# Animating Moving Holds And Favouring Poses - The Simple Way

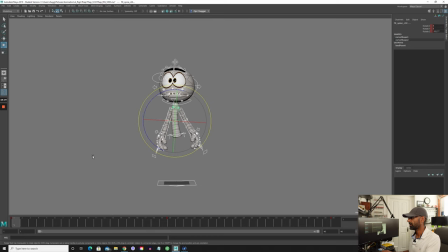[12:10]
guys so you so guys you have a character so we have a character here and we've got a pose breakdown pose now that the whole part of this exercise is just to show okay which frame do i want to favor i'll be like okay from this frame to this frame from 20 to
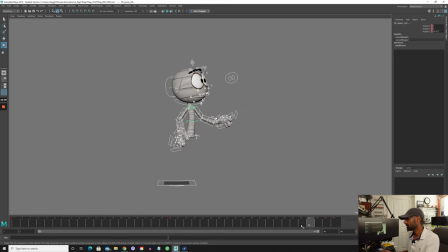[12:30]
40 i want to hold this pose the end one right do i want to hold it with minimum movement or a lot if you want a lot then what you do is from the end pose you go back say let's go back five frames 44 so in Maya what you can do is you can you can middle click
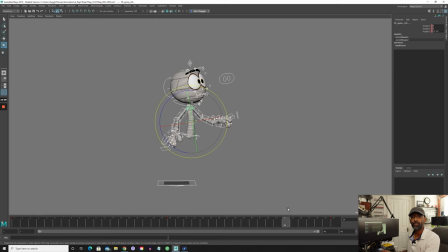[12:51]
uh sorry bit of lighting there you can middle click uh 34 and bring it back to say 29 and it will copy that frame at 24 to 29 and now if we play it now you'll see it goes into that pose
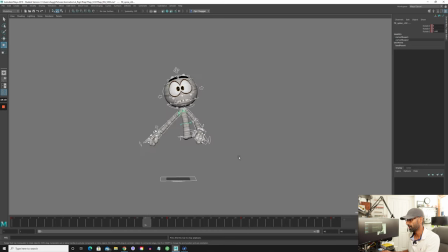[13:09]
quickly and it's quickly sorry and there's a bit of a hold right there so the character still feels alive because in cg obviously we don't want the characters to stop dead there's always some kind of movement so we know the characters and it just looks wrong in cg you can get away with it in
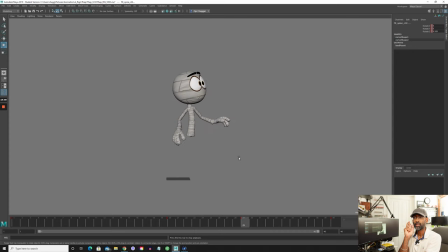[13:28]
uh stop motion and traditional but in cg unless you have some kind of hand or eye thinking movement you know something there it just doesn't look right so that's one way yeah that you can hold it and this is this is an example
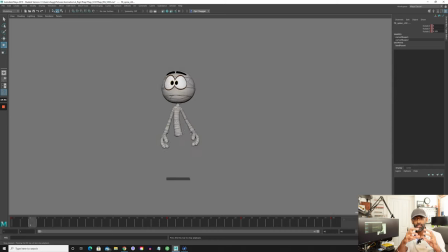[13:45]
of the bouncing ball with the ease in and the ease out this is how it relates to a pose as well so this is like take that theory which is so fundamental as i talk about on my course the bouncing ball is absolutely fundamental to everything this is a perfect example of the bouncing ball of easing in and easing out but everything is happening at the same time at the
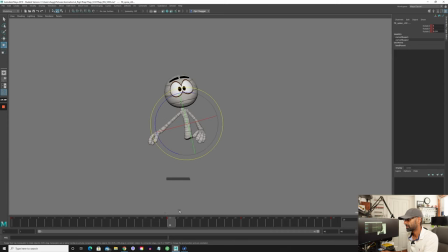[14:05]
moment but this is like the basis so you know that's a pretty cool hold and if you want to I can delete this and be like all right I want the pose to a bit more tighter so say if you come to the end there and you'll be like all right let's see what 39 looks like 37 maybe
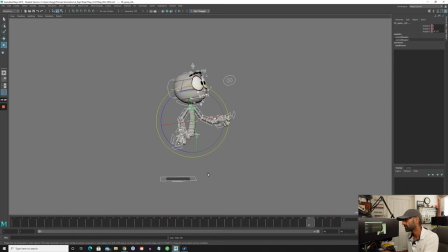[14:24]
37 so if we select everything which we have and we middle click it to 29 key everything key rotation see that's a bit quicker so it's like huh what's going on there it's a bit quicker right and then of course what you can do is once you've got that basis down
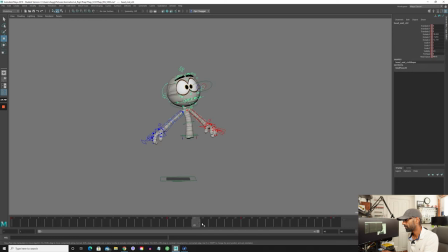[14:44]
then you can start coming in and be like all right i want to delay the head a bit more so you can come in straight ahead with the animation because you've got that basis you go all right let me delay the head and then obviously that place where we keyframe the original pose you can start moving that forward
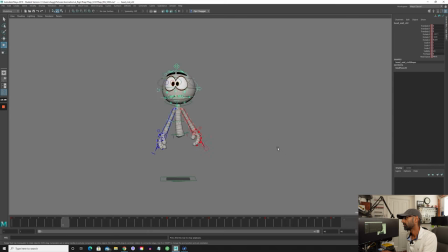[15:04]
slightly and be like you know i want this rig sometimes chudders for some reason but um let's see and
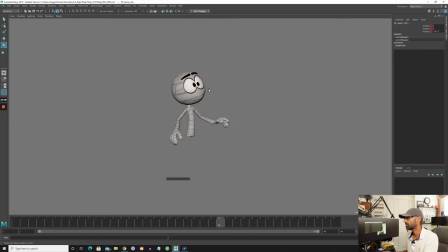[15:20]
then yeah see the head is a bit delayed now so it turns first the hips move then the head turns so then you can just go around and start playing with all the other parts the arms because at the moment obviously everything's going at the same time but
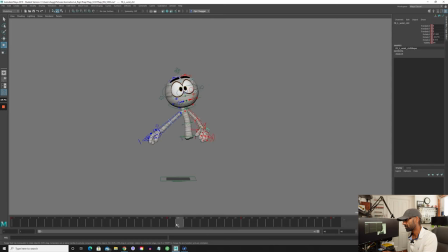[15:37]
then you can start playing with the wrists so then so you know just for example's sake you can come in and be like all right let me delete this actually not delete that key that original key that i had there let me move it forward a bit so it's delayed right
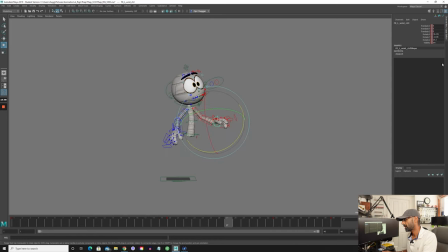[15:54]
and you could be like all right when i come here i want the wrist to just still be delayed right and now if we see now there's a bit of a delay there right then